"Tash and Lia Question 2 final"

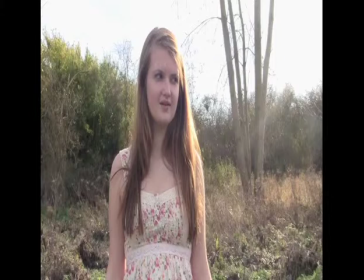How effective is the combination of your main product and ancillary text? Overall, the outcome of our combined ancillary text with the video is very effective. As a whole, they all worked well. We were going for a minimalistic and natural image.
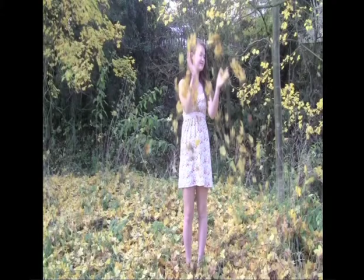We think that we achieved this as the artist's portrayal is very simple, which links to the country genre as she is out in the open, therefore shows conventions of freedom.
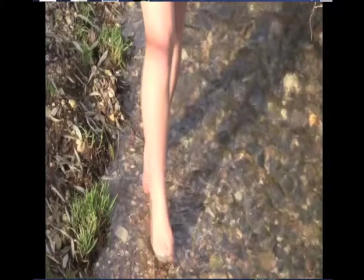We added links to the outdoor location on our video and our digipack. We actually set our video outside, so again reflects the country genre, and the digipack mostly includes this too.
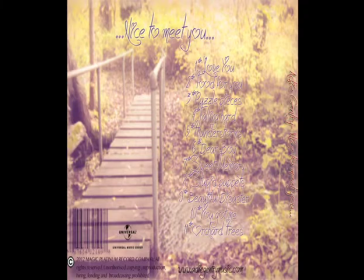The front cover is our artist by a tree. In the back cover we have a blurred out picture of a rural area by a river to subtly emphasise the outdoor convention we were going for.
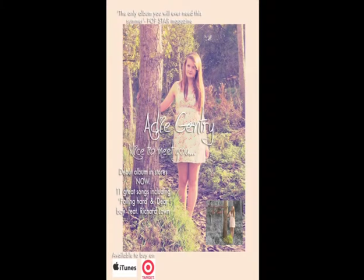Our advert photo is a close-up of our front cover, still going by the outdoor setting, and from the advert research we found that many other existing artists such as Gwen Stefani used a close-up of her front cover too.
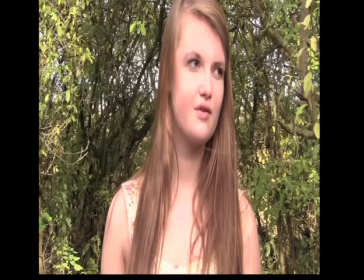We felt that as a whole, from the digipack advert and music video, that she is convincing and a credible artist. And due to the song choice and how we portrayed her, it shows that due to her minimalistic image, that she writes her own songs and can actually sing. Our colour themes stayed the same throughout.
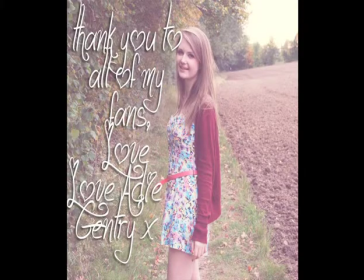We used pinks, greens and some blues and purples, so we stuck to a fairly natural lighting and colours in all our texts.
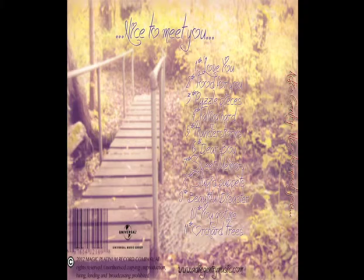To add to the professional look of the artist.
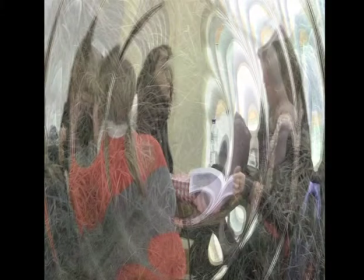We felt that the intertextuality we used was extremely effective, as the ripple transitions used at the beginning and the end linked to romance films, typically teenage audiences, in particular love stories, boy and girl love story in film.
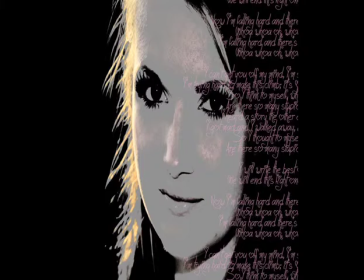We made our artist look desirable through the use of mise-en-scène. She wore floaty floor dresses in both the video and the digipack and the advert. This portrays a sense of innocence, as floral dresses are extremely feminine.
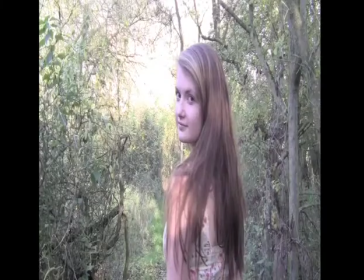Another way in which we made our artist look desirable is through the camera work. We included shots like the artist looking over her shoulder, looking directly at the camera. Her hair is flowing down around her face. This is an effective look for our artist as it shows confidence and a little bit of flirtiness. The confidence from the
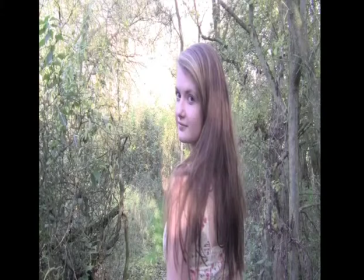connotation of country genre of freedom and independence, as artists are not afraid of things thrown at them, and the flirty side of these shots linked to the pop genre, which is very feminine, so is a typical portrayal.
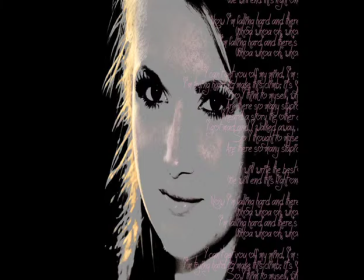We added a modern touch to the digipack as we used more editing to fit into the pop market more. It makes her look more appealing and even brings in new listeners to expand the fan base of our artist.
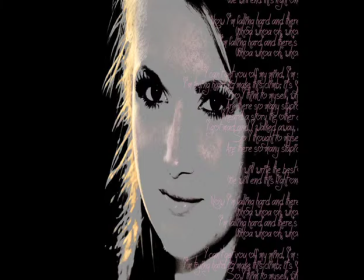The lyrics we added to the inlay advertise her debut chart track by showing the expressive and meaningful nature of the lyrics, so showing that there is a deeper meaning than them just being a bunch of lyrics. The lyrical meaning relates to the song as well, as she is singing to herself, so it isn't a set-up. It is more important than we originally think.
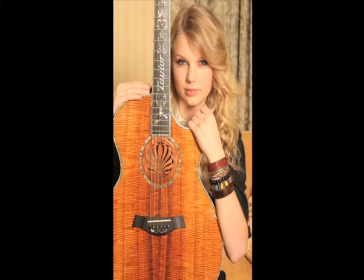In hindsight, we could have made our artist look more of an effective artist by portraying our artist as more of a performer, maybe just playing a guitar, so stripping her down into just more natural and musical performer.
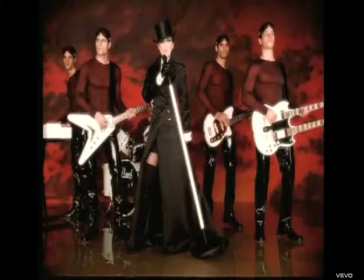Either this or include a variety of performance and narrative into our piece.
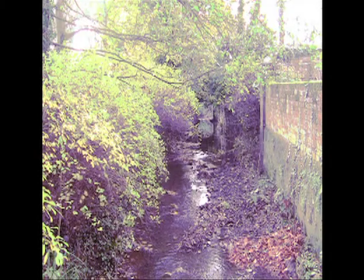We could have used a bigger range of photos so that we would have had more to choose from, and with different outfits and even different scenery, to make it more interesting and to portray our artist as someone who shows variety in her music,
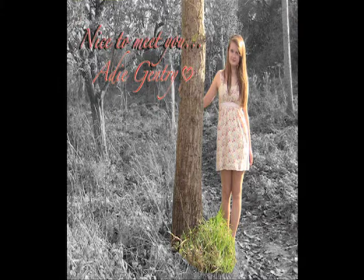so she is flexible, which would make her seem more professional and much more talented.